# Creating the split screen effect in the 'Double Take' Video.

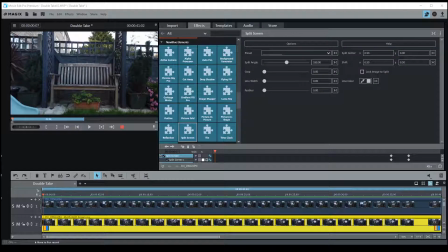In this video I'm going to try and explain some of the problems associated with doing a left-right split
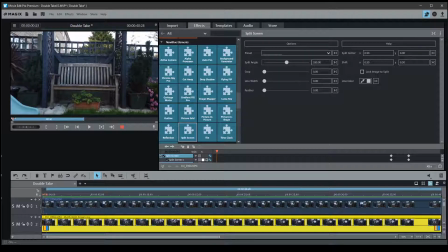screen take. So let's start off with using the timeline. There we go. First problem we can see is we're getting some pulsing.
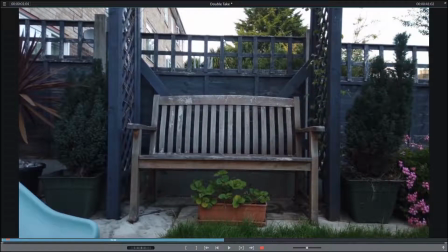We can see this better if I enlarge the picture. If we look where the center line is between the left and right portions of the screen, and if I move the cursor backwards and forwards, we're going to see that there's a pulse between the left and the right side of the camera.
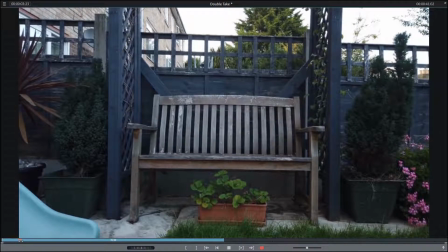Now this is being caused by autofocus of the device. You really want to switch this off and just use a constant, not constant focus, but a single focus, so that it's not trying to adjust its focus for anything coming into frame.
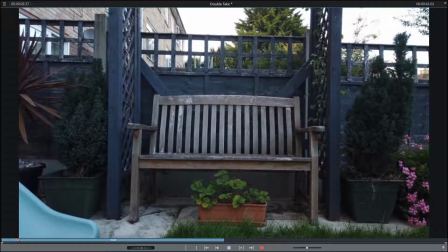You can see it's really gets annoying backwards and forwards. The other thing that will happen is you want to lock off the exposure as well, because as you notice, if I come into the frame,
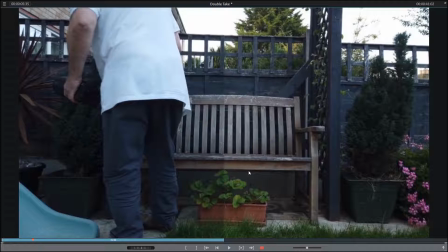that this side has now become darker than that side, because mainly because of my white shirt. It's trying to bring the exposure down to stop anything from overexposing here. So it's reducing the amount of exposure time for each frame, and possibly altering the white balance as well.
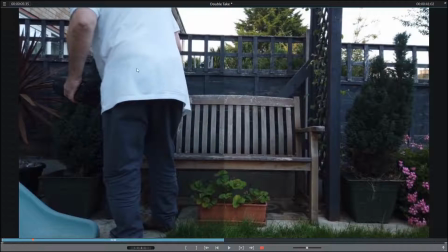So if you can lock both of those off, white balance and the exposure, that'll stop this from going from one side to the other lighter or darker, and it might also, with locking off the
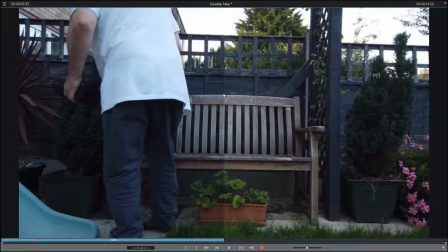focus, stop the pulsing that you get between the two frames.
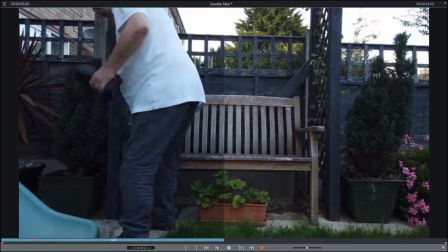So you notice that settles down,
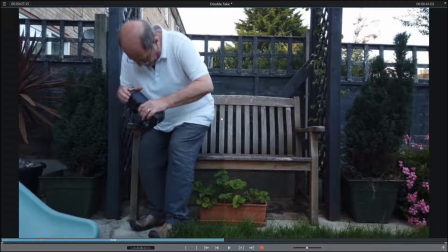and I'm being very careful not to put any part of my body over where I think the centre of the bench is.
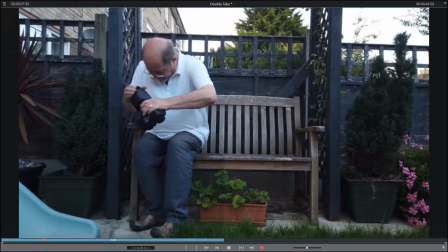So that's my marker for me to try and keep on my side of the frame. You can see I actually get my elbow quite close to the centre
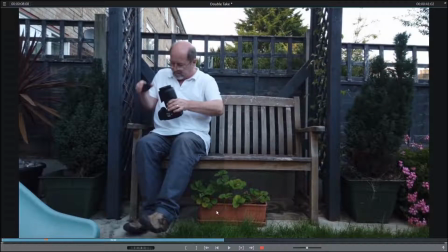here, and you can see the exposure difference on the flower pot and on the bench as well, possibly even in the grass. So that's me, and I'm settling down,
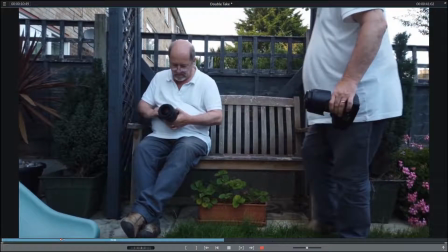and then I start to come into the other side of the frame, and again, because of I've got everything on auto now,
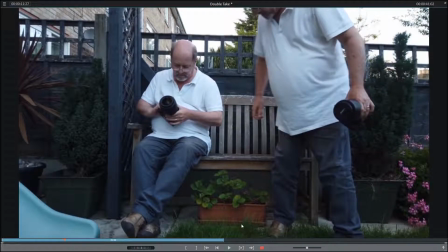the dark side is the right hand side, and that's getting darker than the left hand side, because again it's automatically compensating for the exposure.
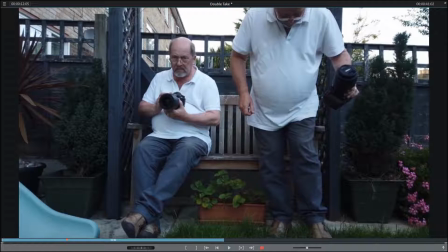And again, I'm trying to make sure that my elbow and everything, it looks casual, but I'm very aware of where the center of the screen is, or will be when I actually post-product.
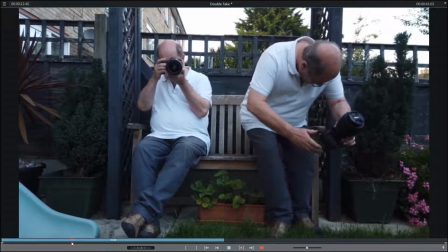So I'm trying to keep my side as much as possible.
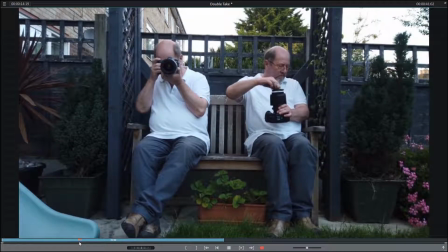So that's it, and again, watch my elbow, it gets quite close to that center point, and it looks like I'm not really paying attention, but believe me, I am, and so on and so forth. So we go through me trying to pretend that there's,
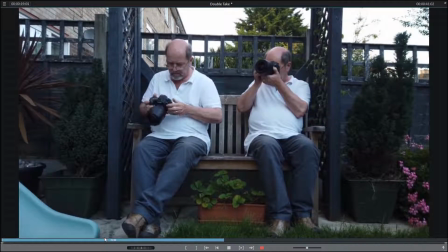just me on one side or me on the other, not taking any notice of the other one of the other me, and it goes across. I do a bit of chimping,
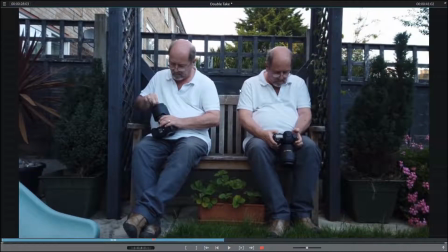put everything back, and all the time you can see, because I haven't locked off those exposure values or the focus, that everything is changing from the left to the right hand side of the screen. It makes this changeover point, this split point, very visible.
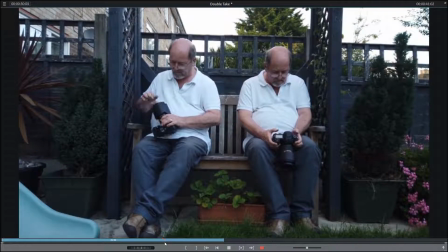Ruins the actual illusion of me doing that.
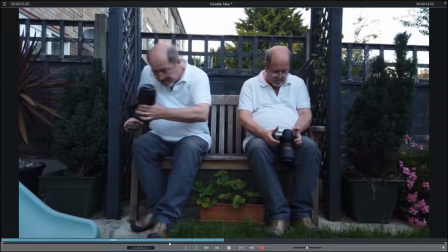And again, as I get up, it's altering the exposure, it's getting lighter on this side of the frame than that side of
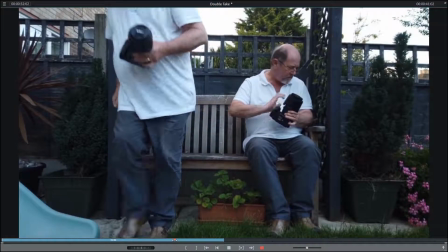the frame, and then I disappear from the frame.